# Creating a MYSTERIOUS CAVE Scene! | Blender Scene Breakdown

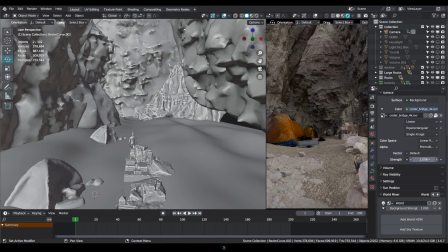481s
We could turn this up to 1, which would light the whole thing up,
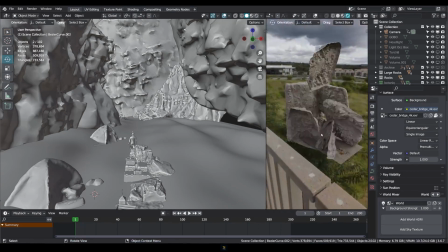485s
but that's just going to light everything up, and we either have to block it all out because this is a dark scene,
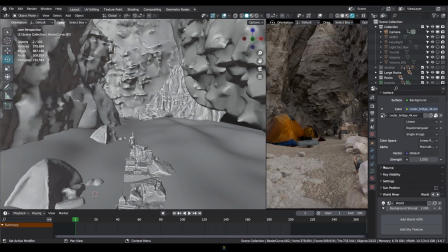493s
because it's a cave, or we can just turn this to 0 and add our own lights, which I did.
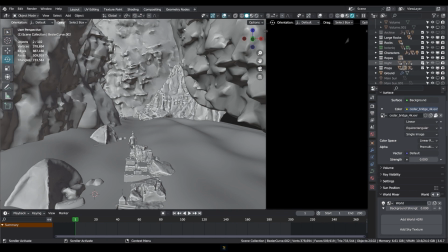499s
So first of all, we add the main light, which is our sun.
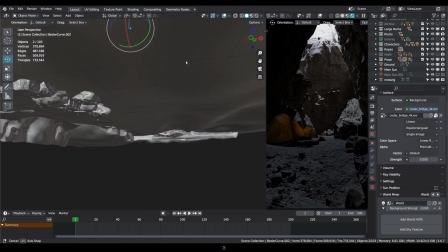504s
So since we want to get that impression that there is a light coming from up here
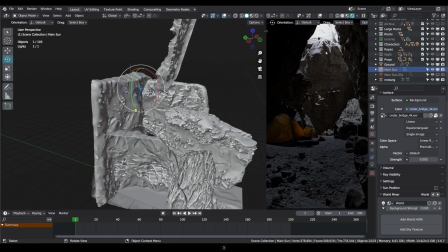510s
that is sort of shining in, and then there's a dark area here.
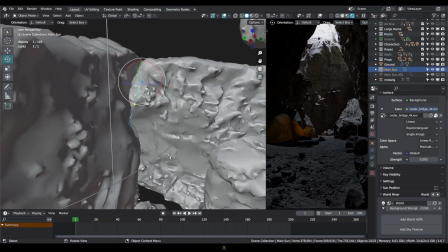514s
So this is our main light. It's facing away from us so that we can have some nice shadows on this cliff, and also a little bit blown out here, which is an artistic choice, just to make sure that the viewer thinks that it's quite bright outside.
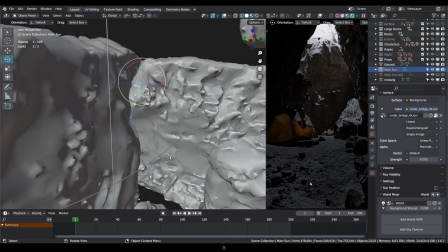534s
That's why it's not underexposed inside. Anyway, that's all for camera settings that you can work with.
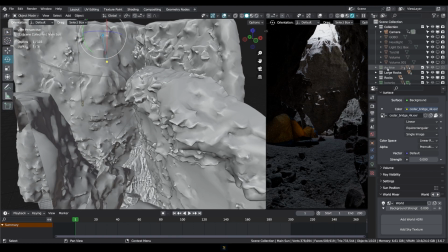542s
This is the main light, so now we need to add accessory lights, which would be stuff like lamps, torches, stuff like that.
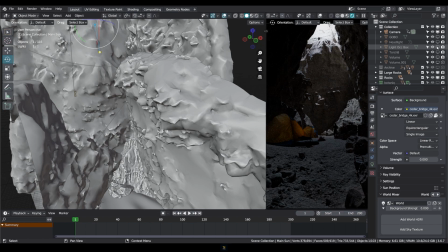551s
So if we add a gobo,
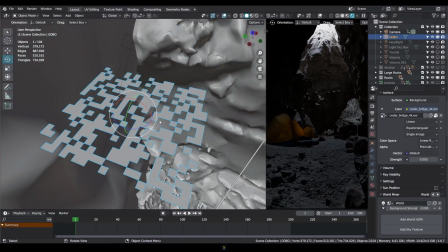555s
which is essentially just a plane with some faces cut out, just to block this light off.
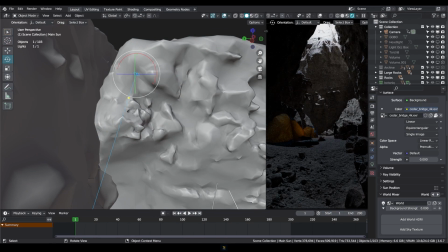563s
As you can see over here, if we remove our gobo, it's just bright and everything, the light's just shining on the whole thing. But with using a gobo, we kind of break it down into little things, which you'll see a lot better once we turn the volume on.
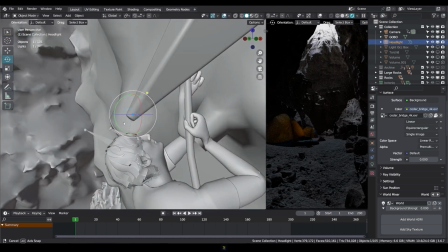577s
And so we got the headlight, which is just the light for his head, as you can see here.
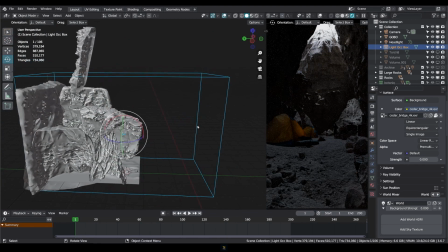582s
And then there's this light occlusion box. So this box was made just to occlude, like I said before, just to occlude
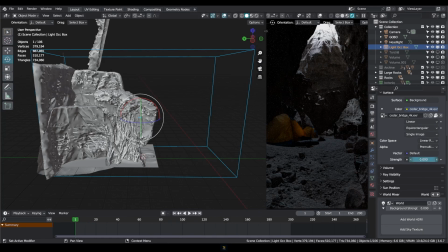591s
or like isolate this area in case even if we do turn this HDRI to 1, it's not coming, the light won't be coming from here,
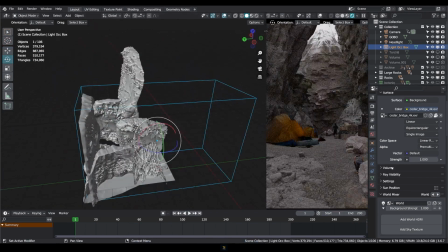599s
it'll only be coming from here. Like, let me show you this a bit better.
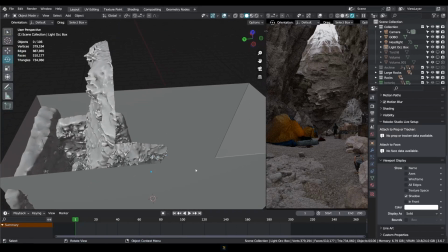604s
So this is the box, so it's isolated from all the sides and just has the top that allows light in.
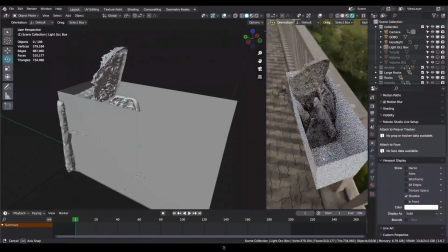612s
This is where our light's coming from, and light's not going in from anywhere else, which does make a difference.
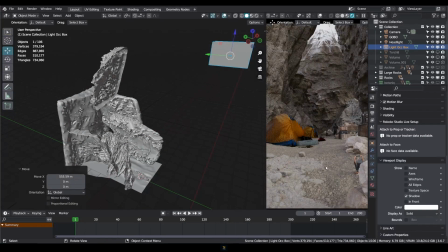618s
As you can see, if we just remove this completely, then there's light coming in from everywhere. This does make it a little bit better.
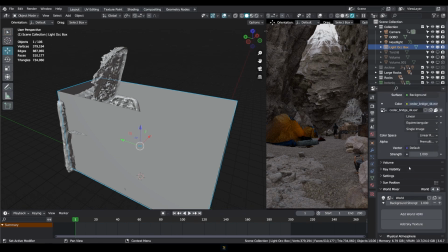625s
This is in the case that you want to actually have some sort of HDRI, which in this case I do not.
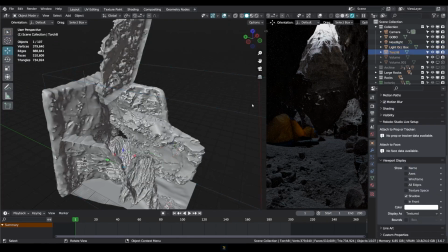633s
The next thing is just torches. So we've got these torches, so this is lit up as well.
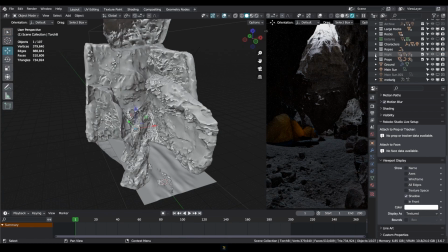639s
This separate collection I made for night. So if I turn this on, this is all the small lights that we need for a night render, which you can see this is dull with just one light. So let me break this down for you. First of all, you might notice these guys.
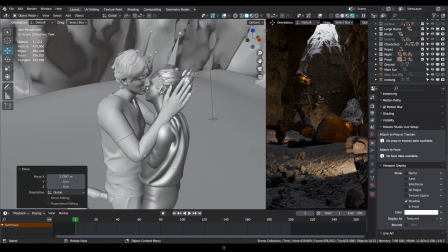654s
If we go inside this tent, we have two characters sort of just talking or having some fun,
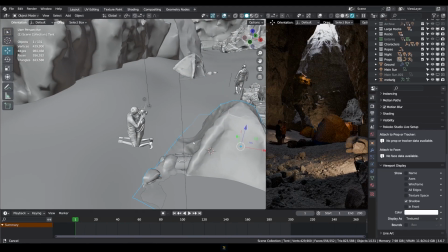663s
which also are Mixamo characters, animated, got the animations from Mixamo as well, and then edited the animations just a bit.
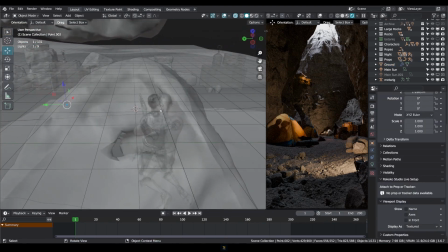670s
So there's a point light right here which shines on these guys and then creates this shadow.
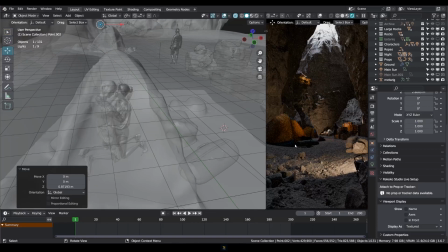677s
So if I take this light out, you can't see those guys, so it's just an effect,
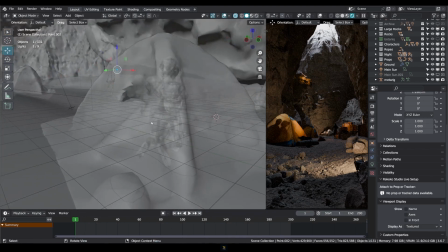682s
as if they have like a lamp or something inside, and you can sort of make out.
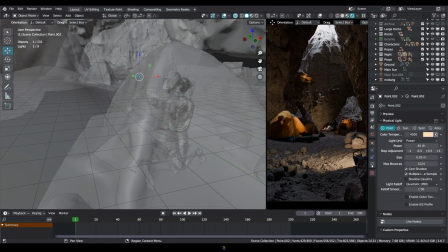686s
If you want to make it blurrier, maybe you can always change the size. So if I put this to 1, you won't be able to see anything, and if I put it to 0, it'll be very crisp, as you can see.
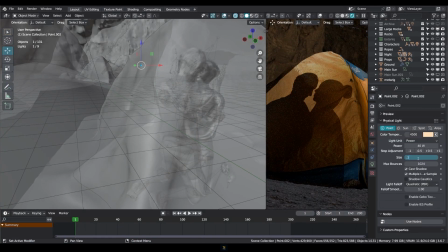700s
So we don't want it to be too crisp, so we can experiment with this. So this looks nice, like just seeing, almost making it out. If you want it to be even less, just to see that maybe some shadows are moving. I'm not sure what I stuck with, I think it was that at the end,
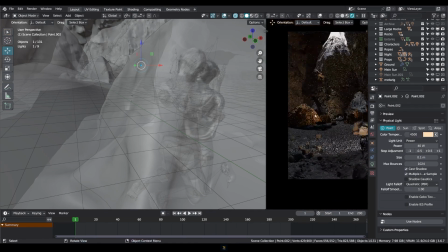718s
but whatever it was, so you can see that there is something going on inside.
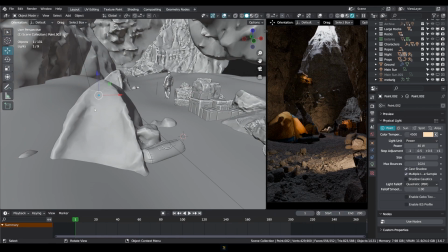723s
That's just another extra element of sort of character and story, I'd say.